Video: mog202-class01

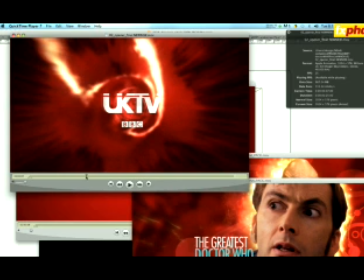(28:34)
The marathon was a 3-day broadcast, just continuous back-to-back Doctor Who for 3 days over a long bank holiday weekend.
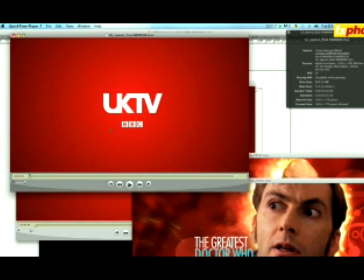(28:42)
The way that I conceived and sold this idea was that you see the existing BBC livery that you you believe you understand, and then it's hijacked by the Doctor Who imagery. So as this was playing, the announcer would say, "Welcome to UK TV.
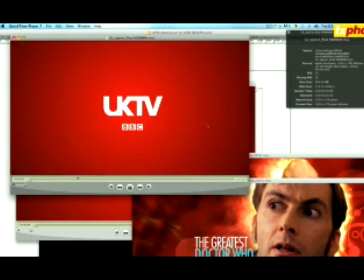(28:58)
Due to a tear in the fabric of space and reality, we are experiencing," and then at that moment the whole thing begins to break down.
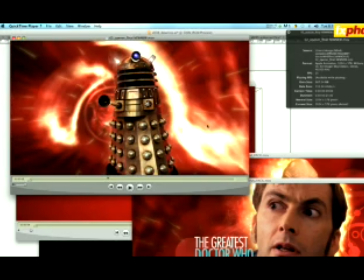(29:04)
You hear the Doctor Who theme tune. You see the Daleks move in. You see the Daleks firing lasers and so forth,
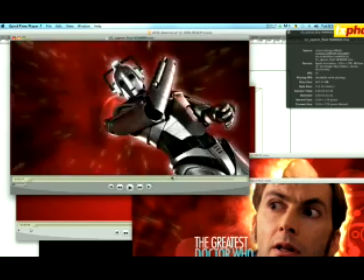(29:12)
and all the rest of the very iconic imagery and cast that makes up a Doctor Who.
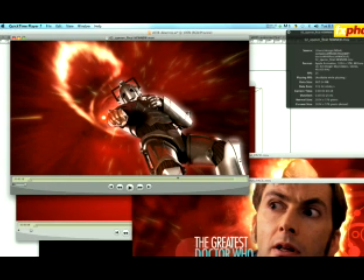(29:18)
Openers are generally about 15 seconds. Sometimes you can get 25 or 30 out of them.
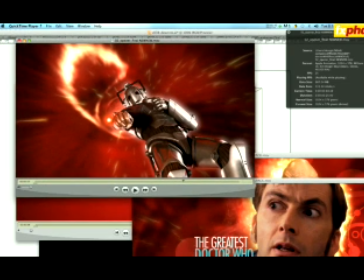(29:23)
We actually got a 25-second opener for this one. Obviously, 23-second openers, 22-second openers, 19-second openers, those are just not under any circumstances ever entertained,
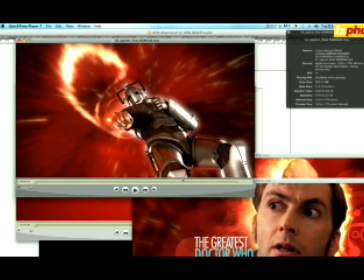(29:37)
because for the TV guys that are scheduling everything, they have very, very precise slots. So this was a 25-seconder.
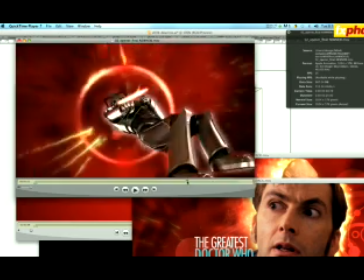(29:44)
I guess there was a 5-second of something before that as well,
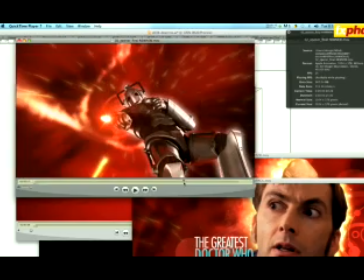(29:46)
which made up the allotted 30 seconds before they went into a more on-air broadcast of content.
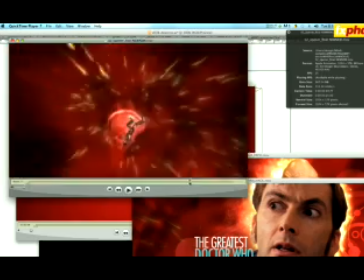(29:57)
Just moving down here, you'll see one of the key things about an opener as well in terms of the language.
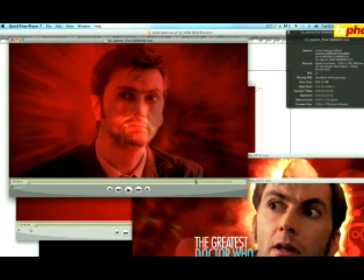(30:02)
What we did here was we took one of the existing ideas of language and narrative from the classic Doctor Who series.
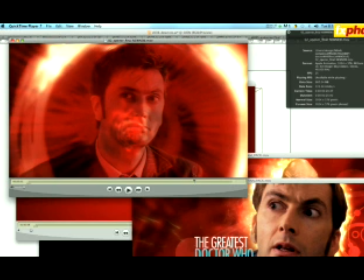(30:10)
They always made sure that you saw the face and then it exploded.
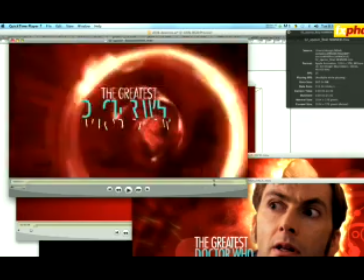(30:12)
So coming through to the end, you see it starts to explode, and then the most important thing of any opener is to tell the viewer where they are, to help them navigate and find a sense of orientation.
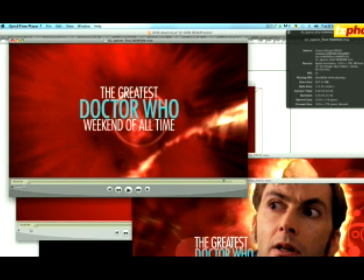(30:21)
So at the end of the opener, very, very clearly, it says what the product is having.
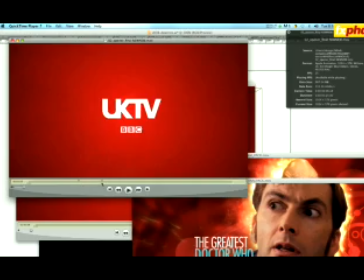(30:26)
So we've started with a logo, so we know which channel we're on. We've gone through the kind of graphical eye candy then, as you want.
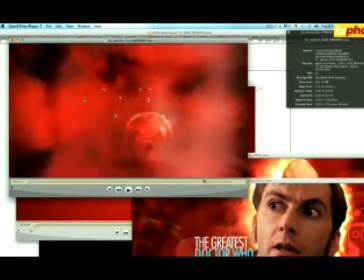(30:34)
We've made a kind of clear reference to Doctor Who for the Doctor Who fans,
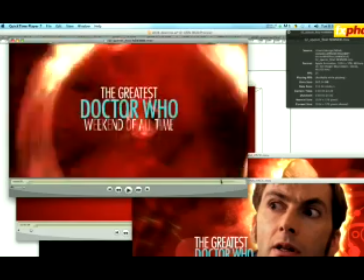(30:38)
and then we finish it off by letting them know very clearly what it is they're looking at, and then finally this explodes as well,
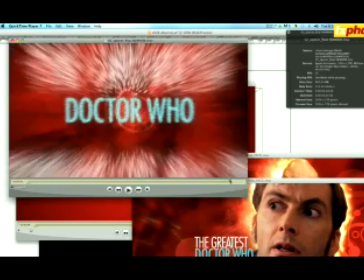(30:44)
as per the Doctor Who genre and style, and that takes us straight through,
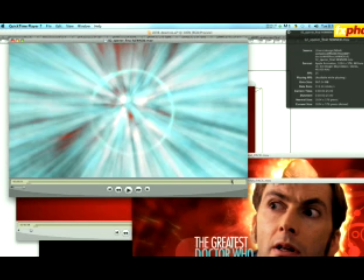(30:48)
dissolves out into the program and the content itself.
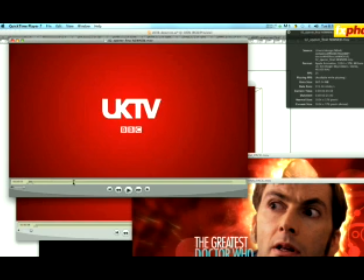(30:53)
So that's an opener. Pretty easy. Closes are the same. They're generally just 5 or 10 seconds, and they tend to do things in reverse.
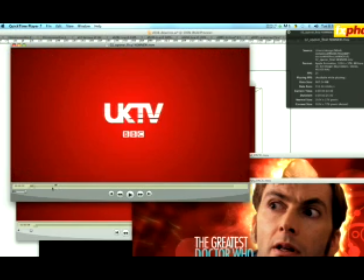(31:00)
You see a bit of content, and then you finish up with the logo of the station so that you know you've come out of it and you're going into something else then.
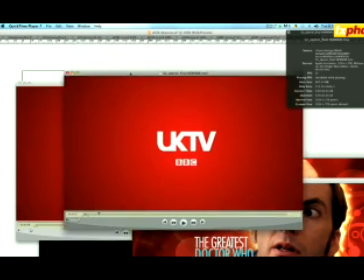(31:07)
Different genre. Maybe you're going to go into a detective series or something like that, but you've finished where you were.
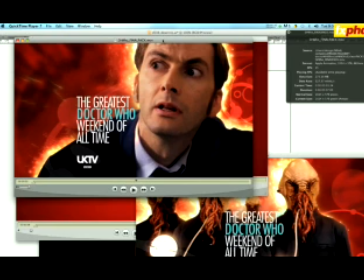(31:14)
The other one that you see a lot of, which I've just mentioned briefly, is the pack shot. As I said earlier on,
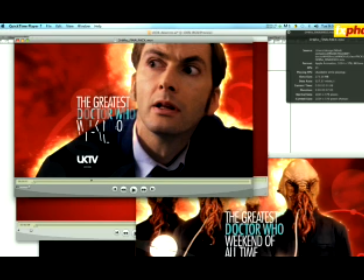(31:20)
we were lucky enough with the budget and with the prestige of this particular broadcast package to be able to take existing footage and rotoscope it out. Generally, you won't be able to do that. So let's just look at a still of this and talk about what a pack shot consists of.
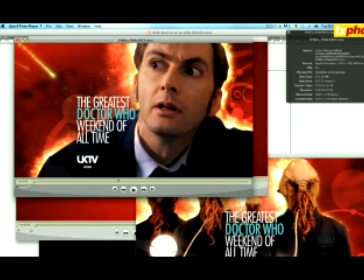(31:33)
A pack shot always has an animated graphical background, generally very gently. You're not going to see it spurting and jumping around, because it's just to really, and it's just really to give orientation as to what the product is, what the time of the product, what the date,
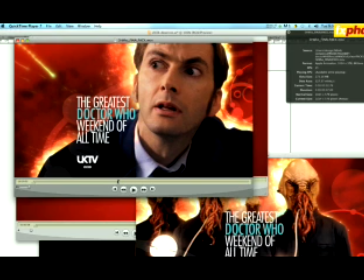(31:50)
and what the day of the product is. But it has a number of important elements which are always present. Always present are the station ident. With UK TV, it's owned by the BBC, and the BBC has a very strong guide rule,
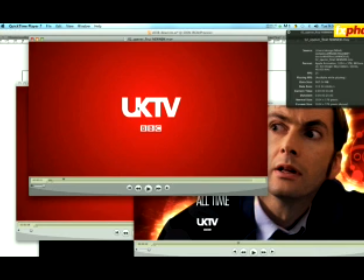(32:02)
so that the BBC is the sub-brand of the UK TV, but the BBC is shown very, very clearly,
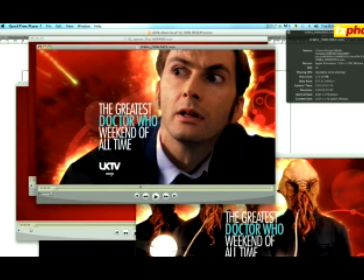(32:08)
the BBC blocks. So here you can see quite clearly the UK TV logo with the BBC blocks in the right place attached to it. You always have the typography to say what the thing is. Generally, if this was a still image, you'd find that you'd also cut the still image out in the same way that we cut this out.
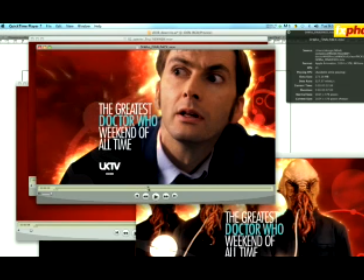(32:25)
But whereas we've been able to sort of run this and put particles and so on, generate particles coming around the edge to get a kind of quite a nice
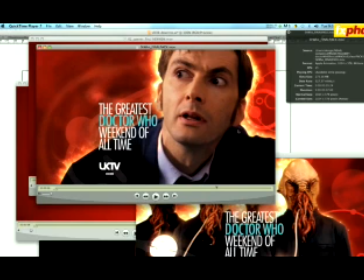(32:35)
integrated animation of our graphical elements and our actual live action footage.